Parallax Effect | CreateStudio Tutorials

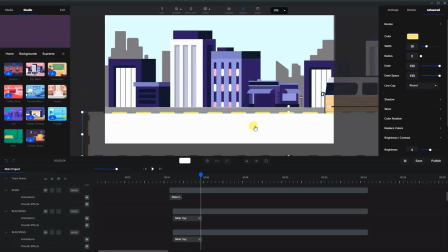(3:55)
Okay let me just zoom back in on that and we're going to make this box the same color as the road so let's change that and click on that there we go and now we're gonna put this underneath
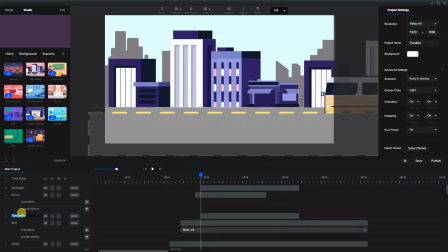(4:10)
the sidewalk let's rename this sidewalk so we know what it is there we go and actually let's just bring the sidewalk up a little bit
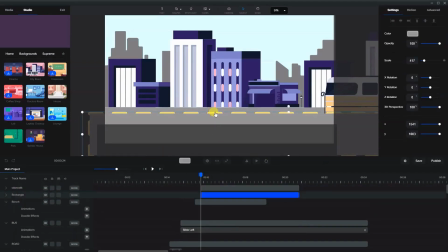(4:22)
good okay and we'll rename this one here which is the lines in the road. Let's call that lines in the road. Great. So now when you're looking at it, it looks like the bus is driving there.
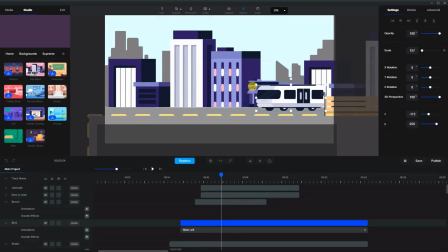(4:41)
So let me just pull that down maybe to the center. And we're going to make the bus a little bit smaller so it looks a little bit more the correct size. Okay. Again, let's leave that off to the side for now. And let's bring in our character.
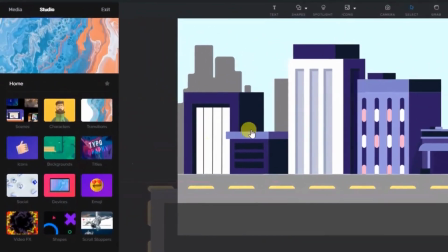(4:55)
So one thing I like to do is set up the stage first and then we're going to do all of our animations the character we brought in
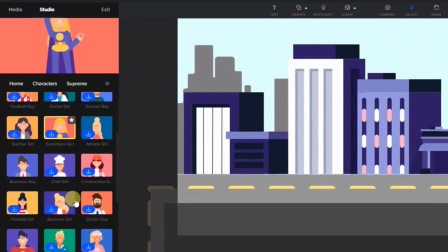(5:00)
and their supreme is there
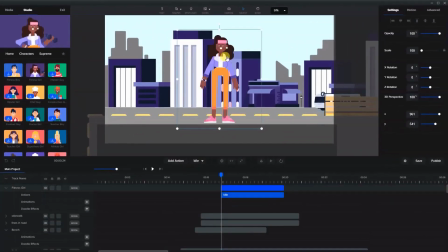(5:06)
we go fitness girl okay and she's in the forefront here and the action we're going to give her is run in okay so let's just move everything off here
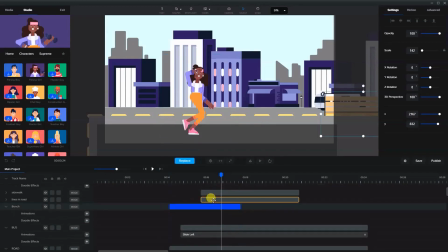(5:22)
go right to the beginning and
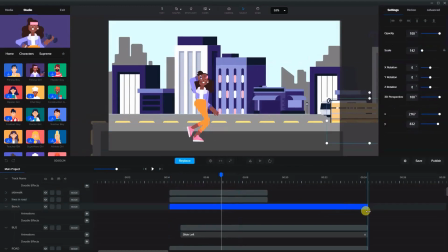(5:27)
I'll expand everything to the end here. There we go. And here she is. Now again this animation is quite short.
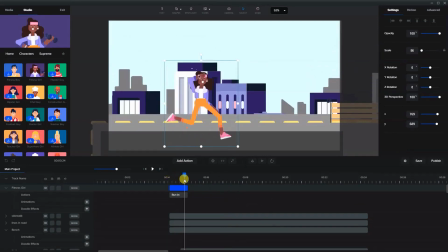(5:41)
So what we're going to do is as things are popping in, let's get some of these other elements to pop in as well. So I'm going to take this one here and let's open up our tracks here. So for example this is popping up which is right here.
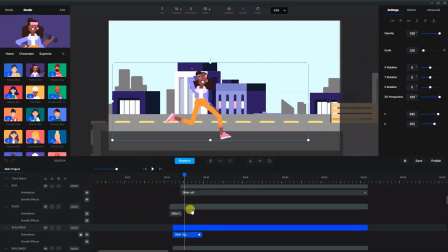(5:57)
It's sliding to the top. Let's copy that and paste that to the sidewalk.
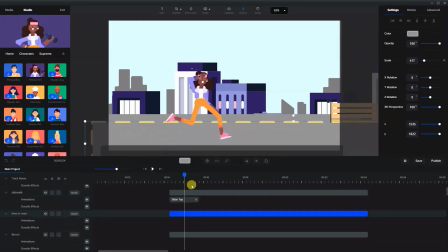(6:04)
And we'll do the same thing with the lines here, the lines in the road. Okay, so we're doing control C, control V. So that will pop up something like that.
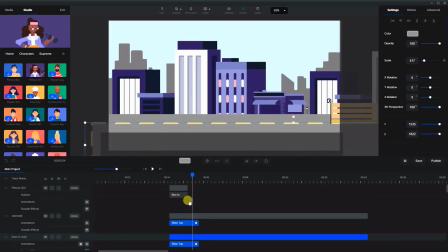(6:15)
Okay,
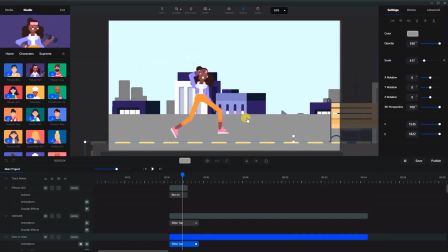(6:18)
that's good. And what we'll do is we'll have her run in as these are popping up. So that'll be the start of the scene.
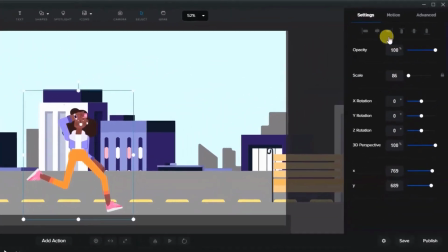(6:25)
Okay, so we're going to go to motion in
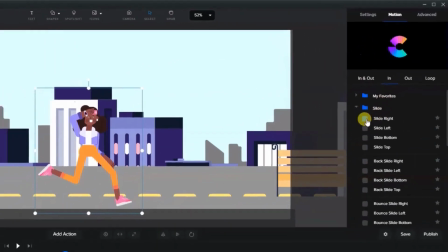(6:30)
and we'll have her slide right okay so she's
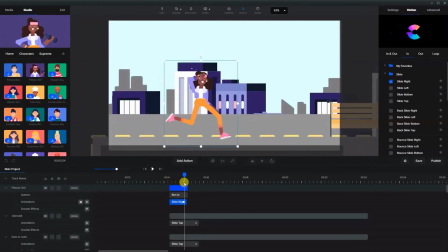(6:36)
actually going to come in and as everything's popping up she'll be coming into to the center of the screen here so let's have her right in the center right there okay that looks good
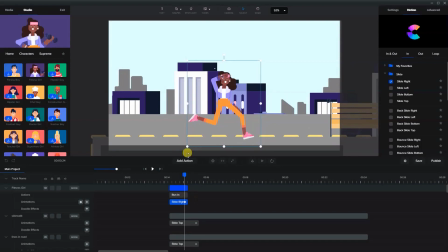(6:51)
perfect now we can also do a custom animation if we want her to come in perhaps a little bit faster,
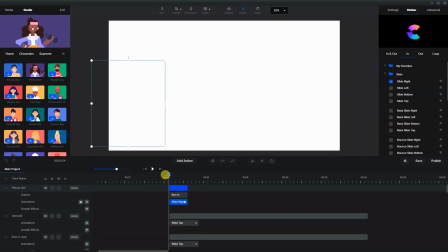(6:59)
but this is fine for this purpose and we're going to disable the fade. So right now what's happening is she's just entering the scene.
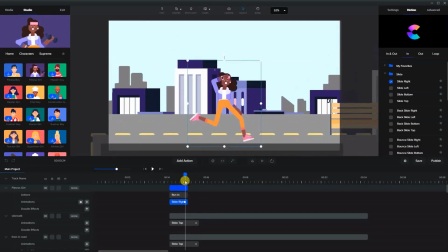(7:08)
We might want some of these things to come in a little bit faster as well so that they're already in when she's there. So let's actually do that. Let's shorten these animations a bit.
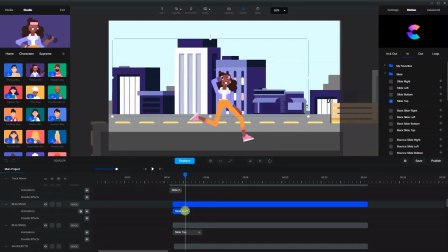(7:19)
That one's fine and I will shorten that one there okay
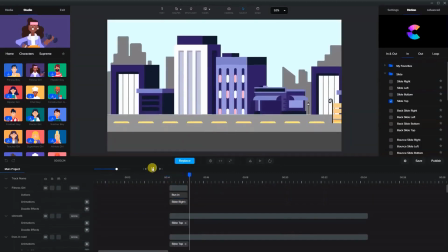(7:28)
great so it looks something like that okay now
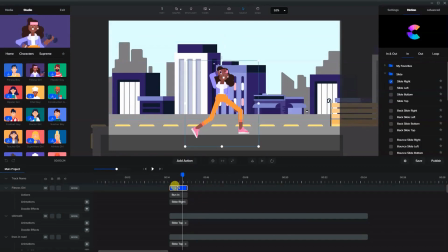(7:35)
she's gonna basically have to be running in place the entire time so what I'm gonna do here is just duplicate this and we're gonna take the take